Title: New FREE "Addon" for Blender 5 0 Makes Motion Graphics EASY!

So first things first is I don't want it to be completely static here. I almost want it to kind of overshoot. So I'm going to grab this, press the R key, and rotate that down. Come over here, press the R key, and rotate that down.
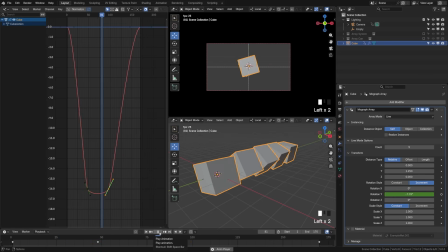260s
Now when it lands here, we'll see how it kind of still just has a tiny bit of movement before it snaps back that way. However, this is pretty slow. So what we're going to do is we're going to grab these two handles here, come up here, do individual centers. We're going to scale there and just crank that easing in. What that's going to do is give us a soft start, and then it's going to kind of rapidly fold into place and come back, just like that. And the more you scale it up, the more intense that effect will be. So you can just find something that you like the look of and stop there.
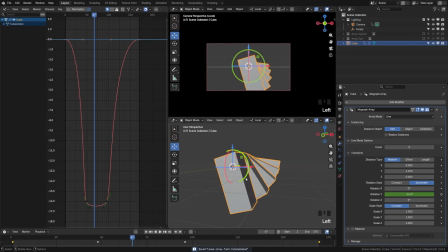288s
So I'm going to tab back out to object mode here. And next, we're actually going to just animate the Y on our object here. So I'm going to open the transform panel here. and I'm going to come around frame 60. I'm going to insert a single keyframe here on the Y axis there.
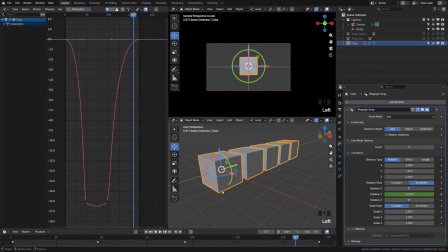305s
Now up here, it's difficult to see given the shape of our cube. So let's switch to front view here, tab into edit mode. I'm going to go into the wireframe here, switch to the vertex mode. I'm going to grab these bottom and just move this down on the Z key and just give us a little bit of distance there.
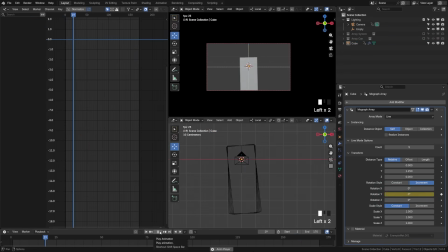321s
I'm going to snap back out to object mode. And now if we play our animation, you can see that it's beginning to create that twirling effect. We just needed to be able to see it behind the cube.
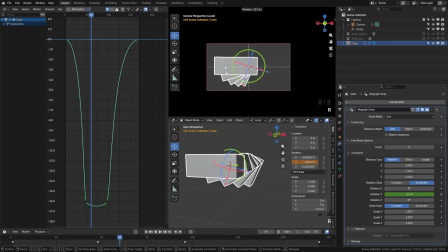330s
Now what we're going to do with this keyframe is we're going to use it to rotate the object around like this as it recloses itself, giving it a bit more of a dynamic look. But first we want to give it a bit of anticipation, meaning we're going to animate in the opposite direction first.
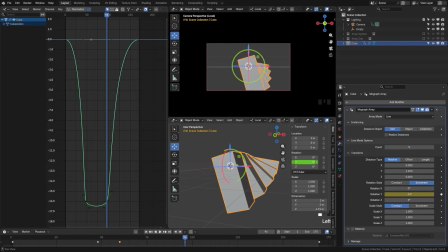344s
So let's maybe come forward to frame 96 and actually rotate this backwards a bit for a moment. Maybe about negative 10 degrees looks good. We'll right click and insert a single keyframe there. Now what we want to do is rotate it all the way around. So I'm going to snap all the way down the timeline to maybe around here.
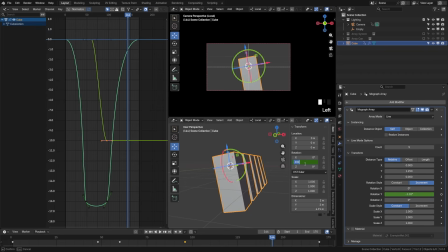363s
I'm on frame 144 and I'm going to do 360 degrees and insert a single keyframe. Now I want to view this graph here. So I'm going to open this object transform in the graph editor. If I press the period key, I will zoom in so I can see just my graph here full in frame.
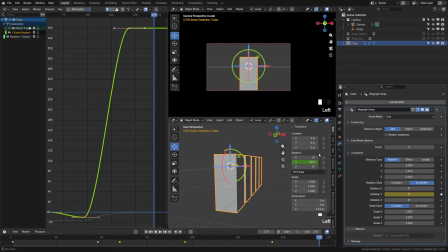382s
Now I'm going to add one more keyframe to this at the end, hit insert single keyframe there. And since we did full 360, it should loop perfectly. But I want to add a bit of overshoot here just to add a little bit of character.
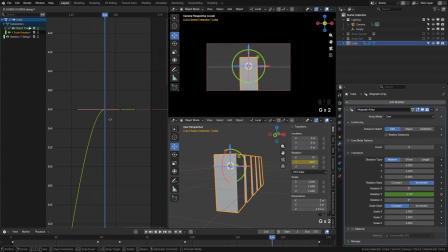394s
So I'm going to grab this and move this up on the Y axis. So if I hit the G key and press up, that will move that up and overshoot my rotation ever so slightly. We don't want to do too much or it could actually create kind of a wonky looking effect. So let's take a look at how this is looking right now.
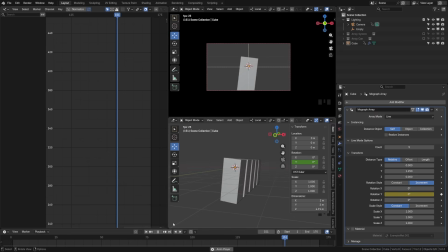409s
We can see that it spins out. And then we spin all the way around as it closes. I think the easing of the animation could be a tiny bit better. So let's grab this animation here. I'm going to turn off the visibility of the other animation. And let's grab this frame down here and just scale this out a bit. Grab this one here and just scale this ever so slightly.
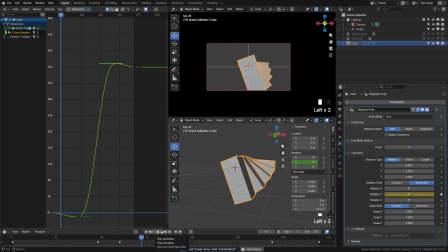428s
I'm going to replay that. And we can see that now we're getting a little bit smoother of a rotation as it flies around, just like that.
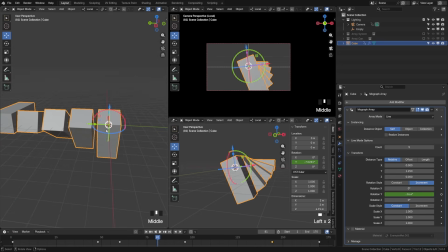435s
Now we're done animating. And now we have a procedural system that we can apply any object to.
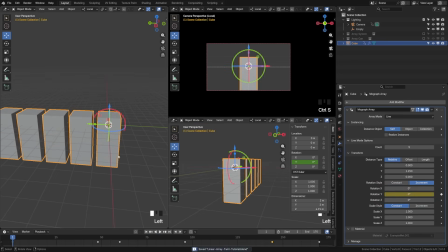439s
Let's go ahead and create a simple object that's a little more entertaining than this default cube.
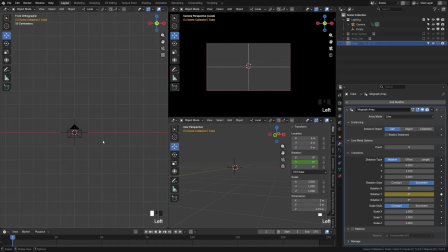444s
So we're going to hide the visibility of the array for a moment there. And we're going to add another cube.
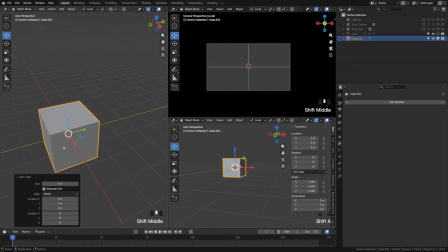451s
Ironic, I know, but we're going to be editing this one. So I'm going to tab here into edit mode. And let's scale this down on the Y axis. So we'll scale that down so it's a little bit thinner.
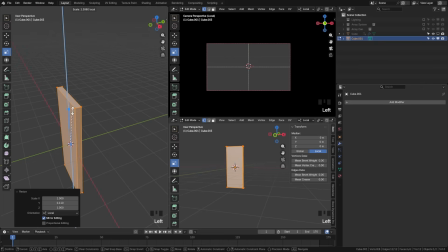462s
And then let's scale this up on the Z axis, just like that.
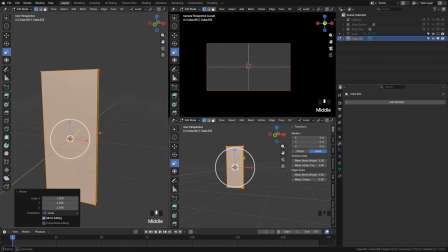465s
Now I'm going to snap here into the front view and rotate around just a bit, switch over to edge mode.
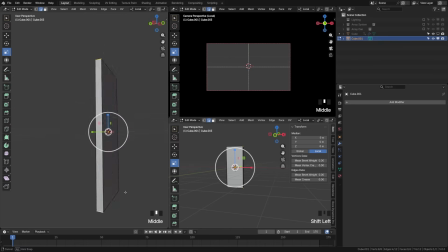471s
Let's grab these four edges here. Now I'm going to hit Control B, which will allow me to bevel.
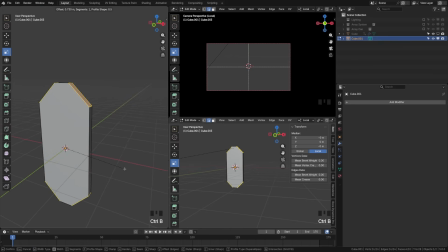476s
And what I want to do is create kind of a rounded card. So I'm just going to rotate this up just like that.
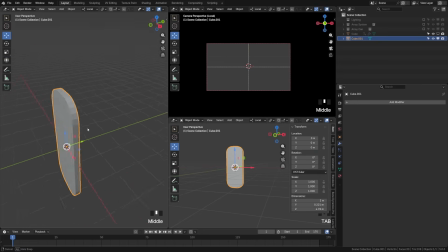481s
And now we have a little rounded cube that we can use. So let's add a bevel modifier here. And I'm going to set this to 0.05, create a smaller bevel and add one more segment.
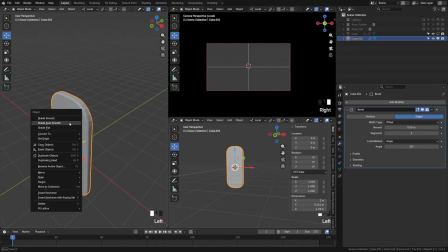494s
I'm going to right click.